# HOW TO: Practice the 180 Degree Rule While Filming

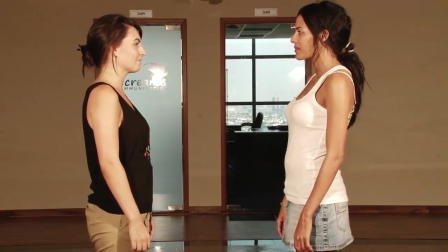The 180-degree rule, or line of axis, or axis line,
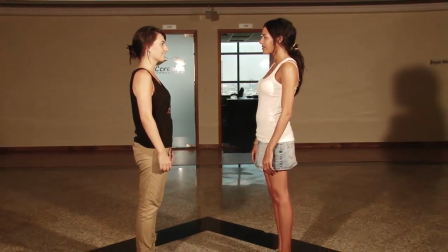is one of the fundamental rules of cinematography that should never be disregarded unless doing it for effect.
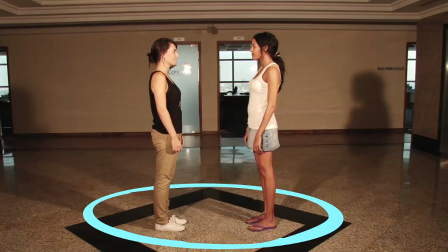It states that in filmmaking, two characters in a scene should always have the same left-to-right relationship with each other.
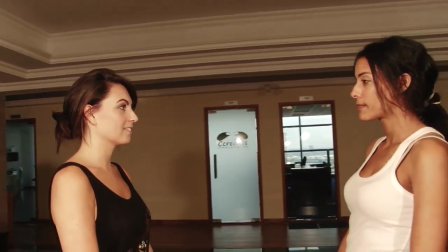Your two main characters or subjects face each other. When you introduce them on the left and the right, this is where they will now stay.
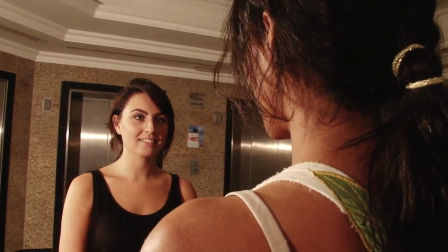If the camera passes over the imaginary axis connecting the two subjects, it is called crossing the line.
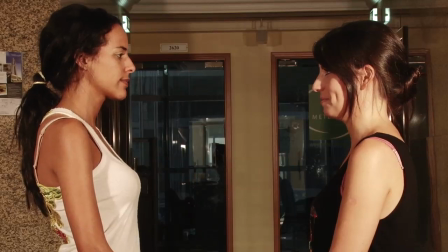The new shot from the opposite side is known as a reverse angle. For a viewer, this is very confusing.
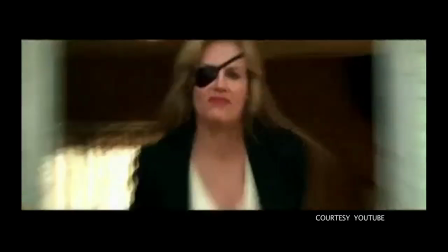Basically, choose a side to film from and stick with it. One of the best examples of use of the 180-degree rule is in fight scenes.
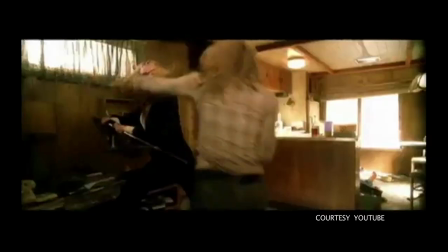For example, in Kill Bill, Quentin Tarantino has followed the rule. We never lose track of the fight sequence, although it is incredibly fast and action-packed.
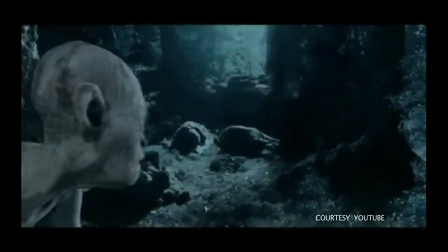In Peter Jackson's Lord of the Rings, The Two Towers, Gollum has a conversation with himself or with his other personality.
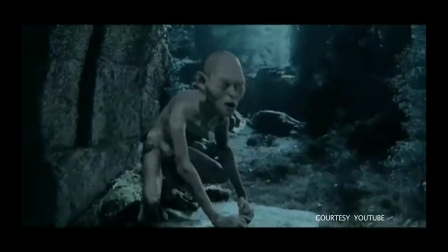Because the filmmakers used the 180-degree rule to have the good Gollum looking left as he speaks,
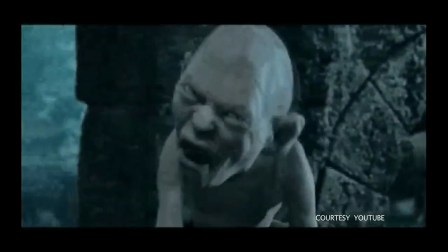while the evil Gollum is looking right, the audience perceives Gollum as two different characters talking to each other.
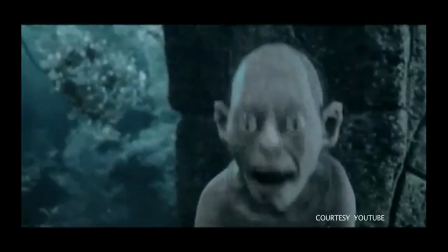This effect builds gradually during the scene.
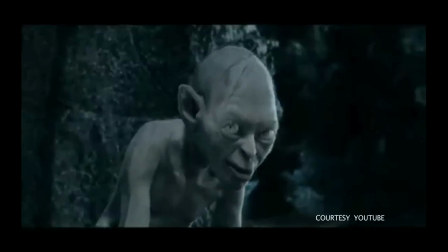The first few times Gollum shifts between personalities, he is shown starting to turn his head, though the camera changes angles mid-turn.
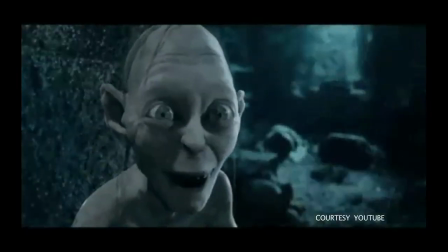As the argument between the split personalities intensifies, the editing gradually changes to using jump cuts, not showing Gollum turning his head.
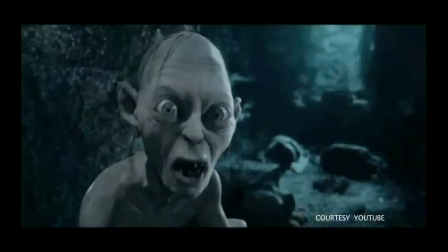In professional productions, the applied 180-degree rule is an essential element for a style of film editing called continuity editing,
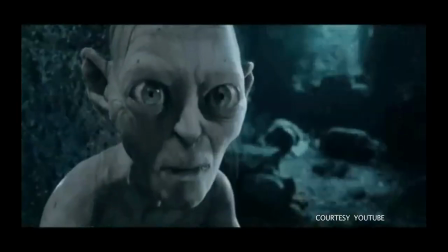but that's another lesson for another day.
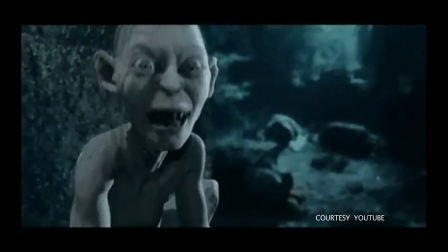Go away. Go away! I hate you.
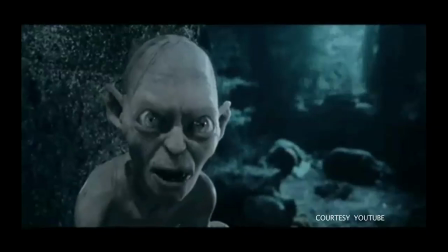I hate you. Where would you be without me? Ellen, I saved us.
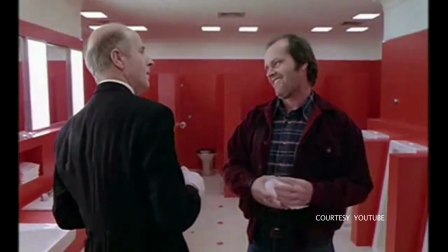In theory, you can cross the line, but it is imperative to show the camera crossing the line by shooting the movement,
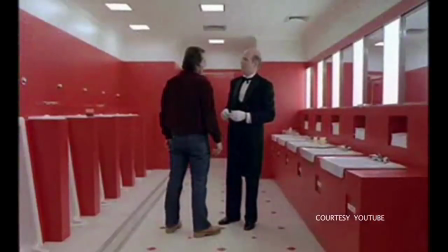so that the viewer can still understand the direction of the camera and the characters. The 180-degree rule is not always obeyed, and sometimes a filmmaker will purposely break the line of action in order to create disorientation. Stanley Kubrick was known to do this,
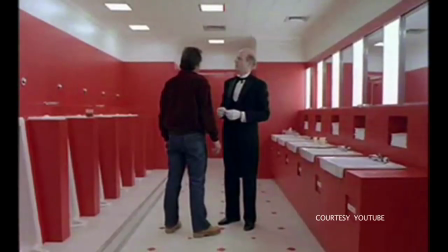an example being the bathroom scene in The Shining when he disobeys the rule to help the viewer empathise with the confusion of the main character.